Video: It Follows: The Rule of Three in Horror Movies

It Follows relies on two components to create tension, movement and distance.
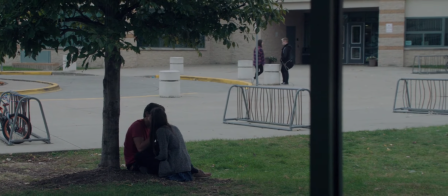(0:12)
When our scene starts, everyone is still, like in a photograph. That's why the brunette walking towards the camera is immediately spotted.
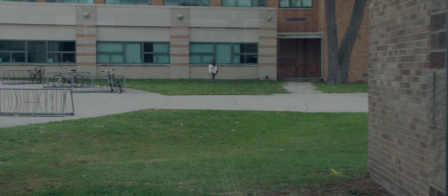(0:21)
The protagonists, whose footsteps sound like a heartbeat to trigger stress from the viewer,
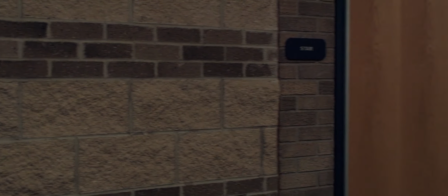(0:25)
are the cue for the music that sounds like a drop of water falling, as if there was a leak in a tap.
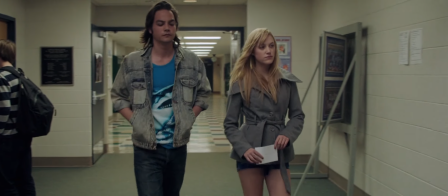(0:33)
The sounds convey the idea of repetition and dysfunction.
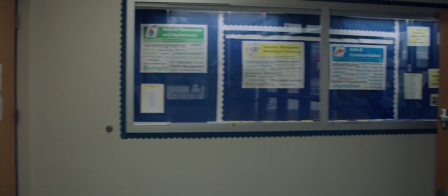(0:38)
Our first reflex at this point in the movie is to take note of every exit, to look for a place to flee.
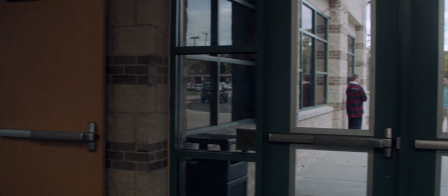(0:45)
The slow panning locks us up in an automatic movement, and low percussions begin when we realize that we're spinning again,
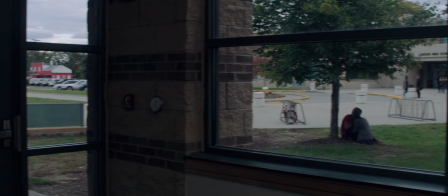(0:52)
while the burnet is approaching more and more at a constant pace.
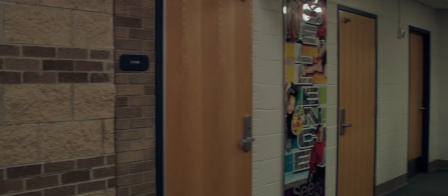(1:00)
The main idea conveyed here by the camera movement and the music is the spiral. for you cannot escape from a spiral.
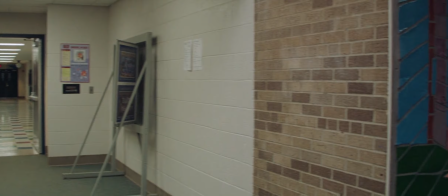(1:06)
It moves forward indefinitely, like the unstoppable monster following the characters.
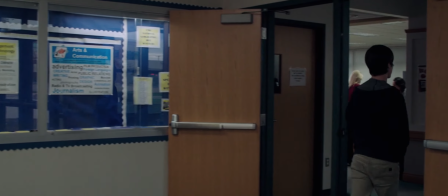(1:13)
The most frightening at this point is the halt, since we find ourselves back to the alleged monster and cannot follow its moves anymore.
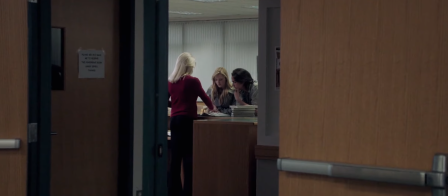(1:23)
We know that it is in our back, but the sadistic camera prevents us from keeping an eye on it.
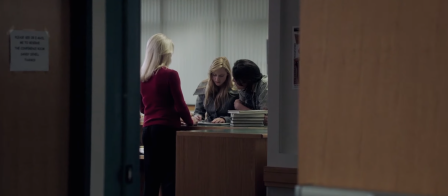(1:28)
What's more, our field of view shrinks as the camera zooms in on the protagonist, unaware of the danger.
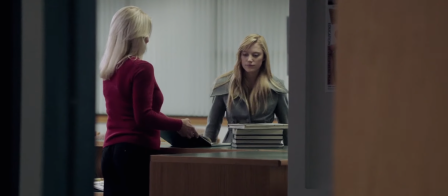(1:35)
Now, the suspense is maximal, as the encounter has been set up and should happen anytime.
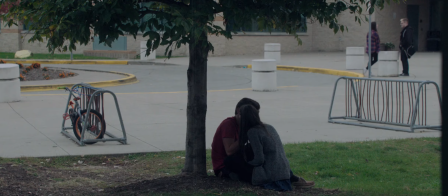(1:42)
Here, we observe the rule of three, not only used in comedies, but also in horror movies.
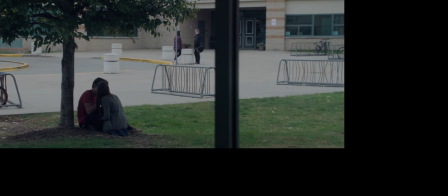(1:47)
The first panning sets up an expectation. We discover a suspicious situation in which the brunette could be the monster.
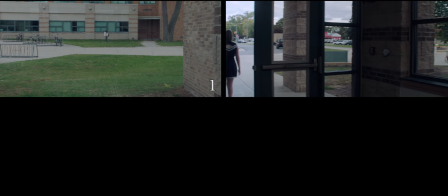(1:55)
The second panning reinforces the expectation. As we get used to the process.
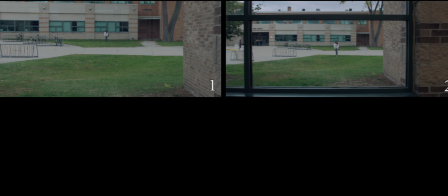(2:00)
We now strongly believe that the brunette is indeed the monster as she still comes forward in the same placid way and we expect her to meet the protagonist eventually. We are wary of her every move but the third time breaks the expectation.
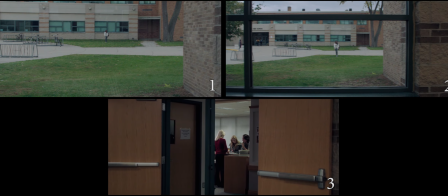(2:14)
The camera stops its cycle and what we've been invited to focus on is now hidden. This creates an optimal tension.
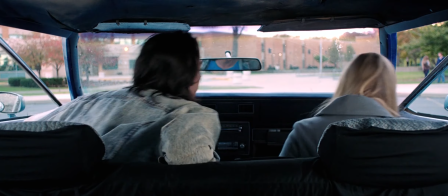(2:23)
That tension suddenly drops as a jump cut brings us into the car.
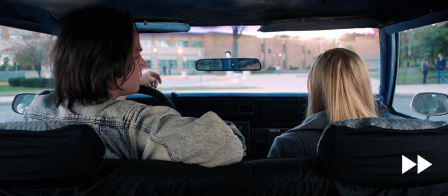(2:27)
The music stops and our attention shifts to the internal drama with reaction shots of the heroine's lover witnessing the affection between the driver and his own love interest.
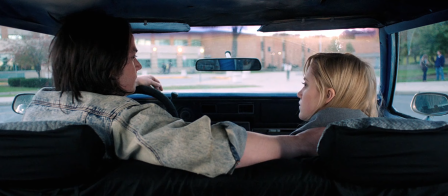(2:36)
We think the threat has been evacuated for a while as few of us notice that the brunette is still coming on in the blurry background.
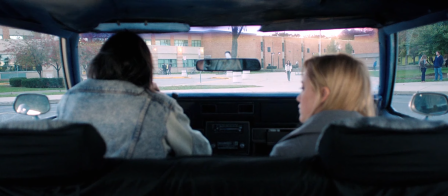(2:43)
That's when the camera pulls focus on the brunette ahead. This simple shift of focus confirms that the girl was the monster and that the characters just avoided a fatal fate.
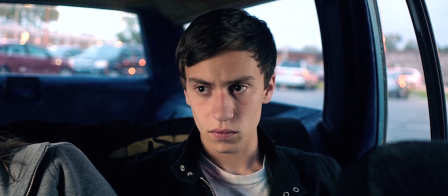(2:52)
Again we turn our back on the threat and suspense can rise. Cut.